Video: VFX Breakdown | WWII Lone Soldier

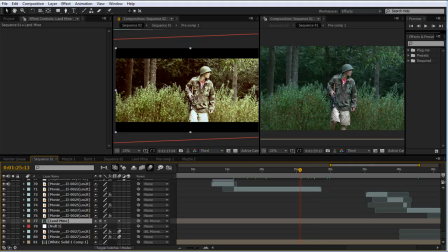241s
dust and the light and the particles and stuff, and that was basically just the dust was an atmosphere effect from Action Essentials 2, and then I used particular to make the particle system.
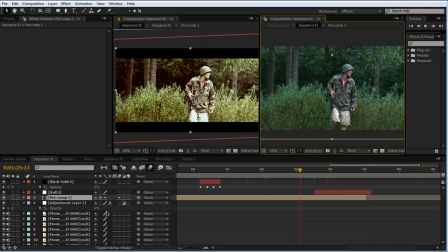258s
I made a massive mess out of this comp. I'm trying to figure out where everything is, so let me just look a little bit, see if I can find the, okay, I think this is it.
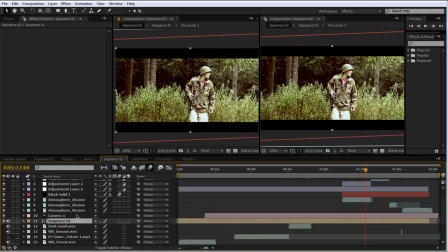270s
No? Let's see. Yeah, this is it. Okay, so I just went to particular and kind of made a basic particle system, and
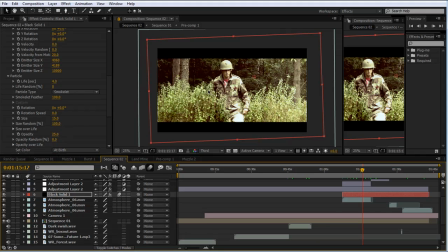285s
yeah, it really wasn't that complicated. I just made kind of the brown particles and added wind so they'd fly from right to left, And then the glow was just an adjustment layer I added,
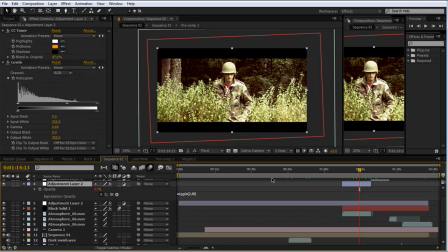298s
and then I added a wiggle expression to the opacity so that it would just kind of wiggle the brightness and make it look like it
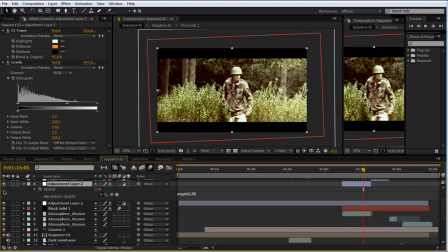305s
was flashing a little bit. So that's what I did for that. I didn't motion track it or anything.
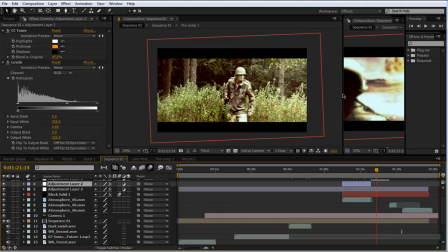310s
And the nuke, this part was a little more complicated.
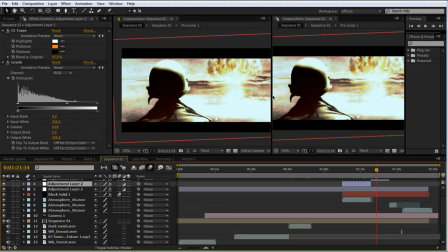314s
I had originally shot the footage of the actor in real life, like on the set,
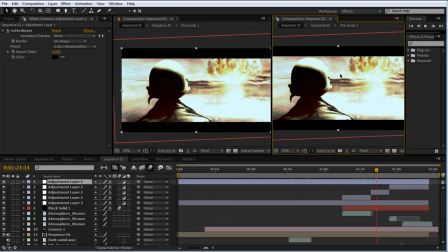323s
and I couldn't really use that because I was trying to mask out each frame of the actor, and it just got ridiculously time consuming. So I shot it on a blue screen later, and so let's find that.
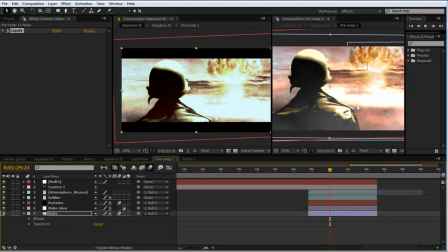336s
Okay, so what I basically did is I shot it on a blue screen with some
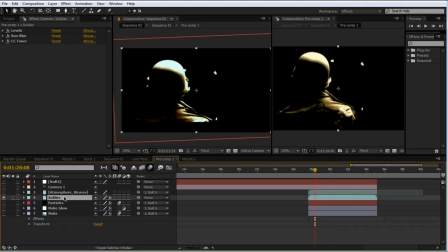342s
track points I taped up on the screen, and so this is the original shot.
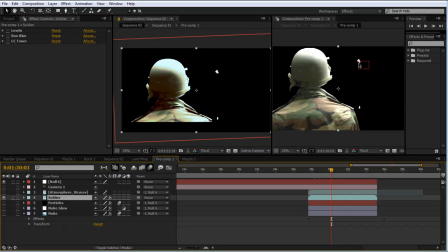351s
And so then what I did is I motion tracked one of the points and then linked the nuke to that point so that
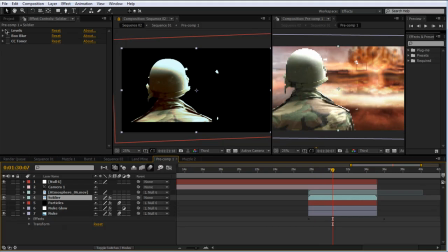362s
it looked like it was integrated. And then I color corrected Soldier and added some blur to kind of give it depth of field.
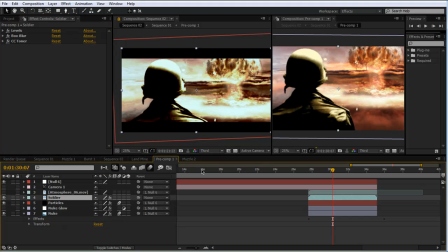371s
And then I added a particle system again, just the same way, and put it in front of the actor, and then the camera to give it depth of field.
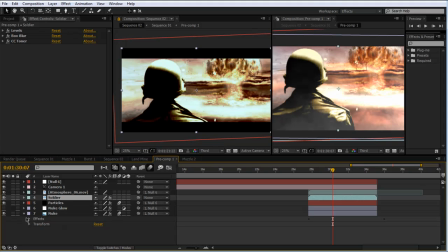383s
And then the atmosphere again, just some dust in the foreground, and then I added a glow
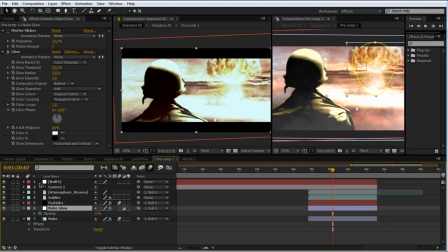390s
in front of the nuke, and the same wiggle expression on the opacity to kind of make it look like it was glowing. And then the last thing I did to make the nuke look like it wasn't just a still frame, I added a liquefy effect,
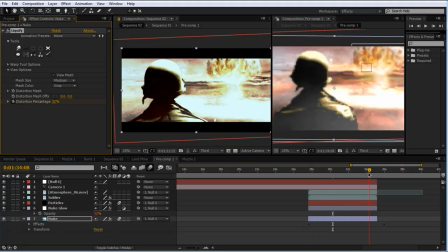406s
and so I basically just morphed the nuke over time a little bit so it looked like it was kind of growing.
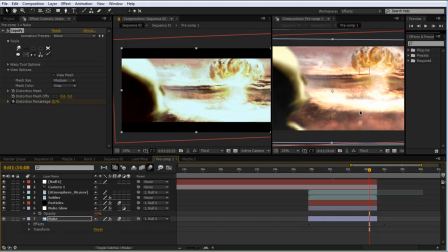413s
And there's a really good tutorial on Video Copilot from Andrew Kramer, and it's on making a volcano look real, just like a still image of a volcano. So if you're interested in that, definitely go check his tutorial out, because it'll explain what I did more in depth.
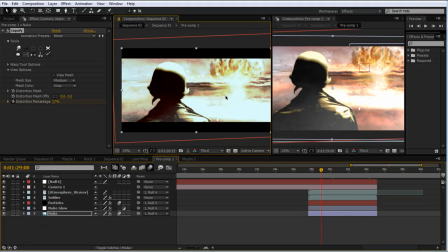432s
So that was basically the nuke effect. Then obviously in the final comp I added more color correction and stuff to kind of integrate it all.
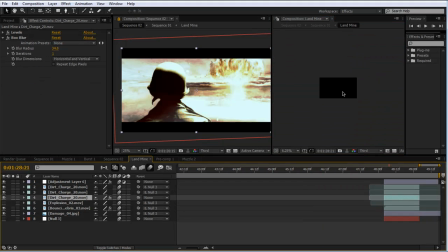440s
And then the last thing to talk about would be the landmine, and that wasn't super complicated.
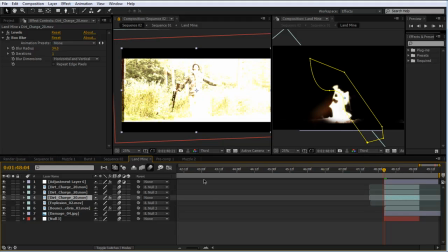447s
Basically it was just layering a bunch of action essentials to explosions. I think I used the dirt charges, these guys,
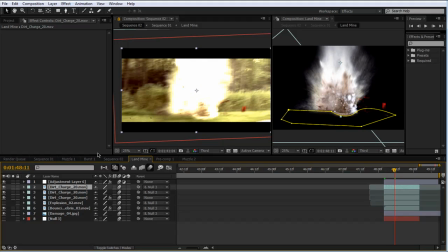459s
and then I made an I changed their blending mode to add so that it would look brighter, kind of like an explosion. And then I added bouncing debris, and I added hue and saturation to make it red, so it's kind of like body chunks coming out around here.
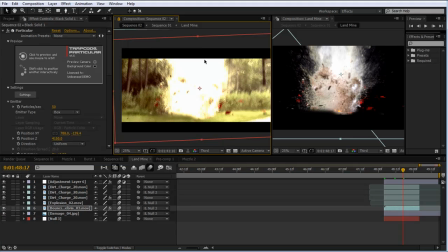477s
And then I used wiggle to make the camera shake and turned on motion blur, and then final kind of glow to make it brighter.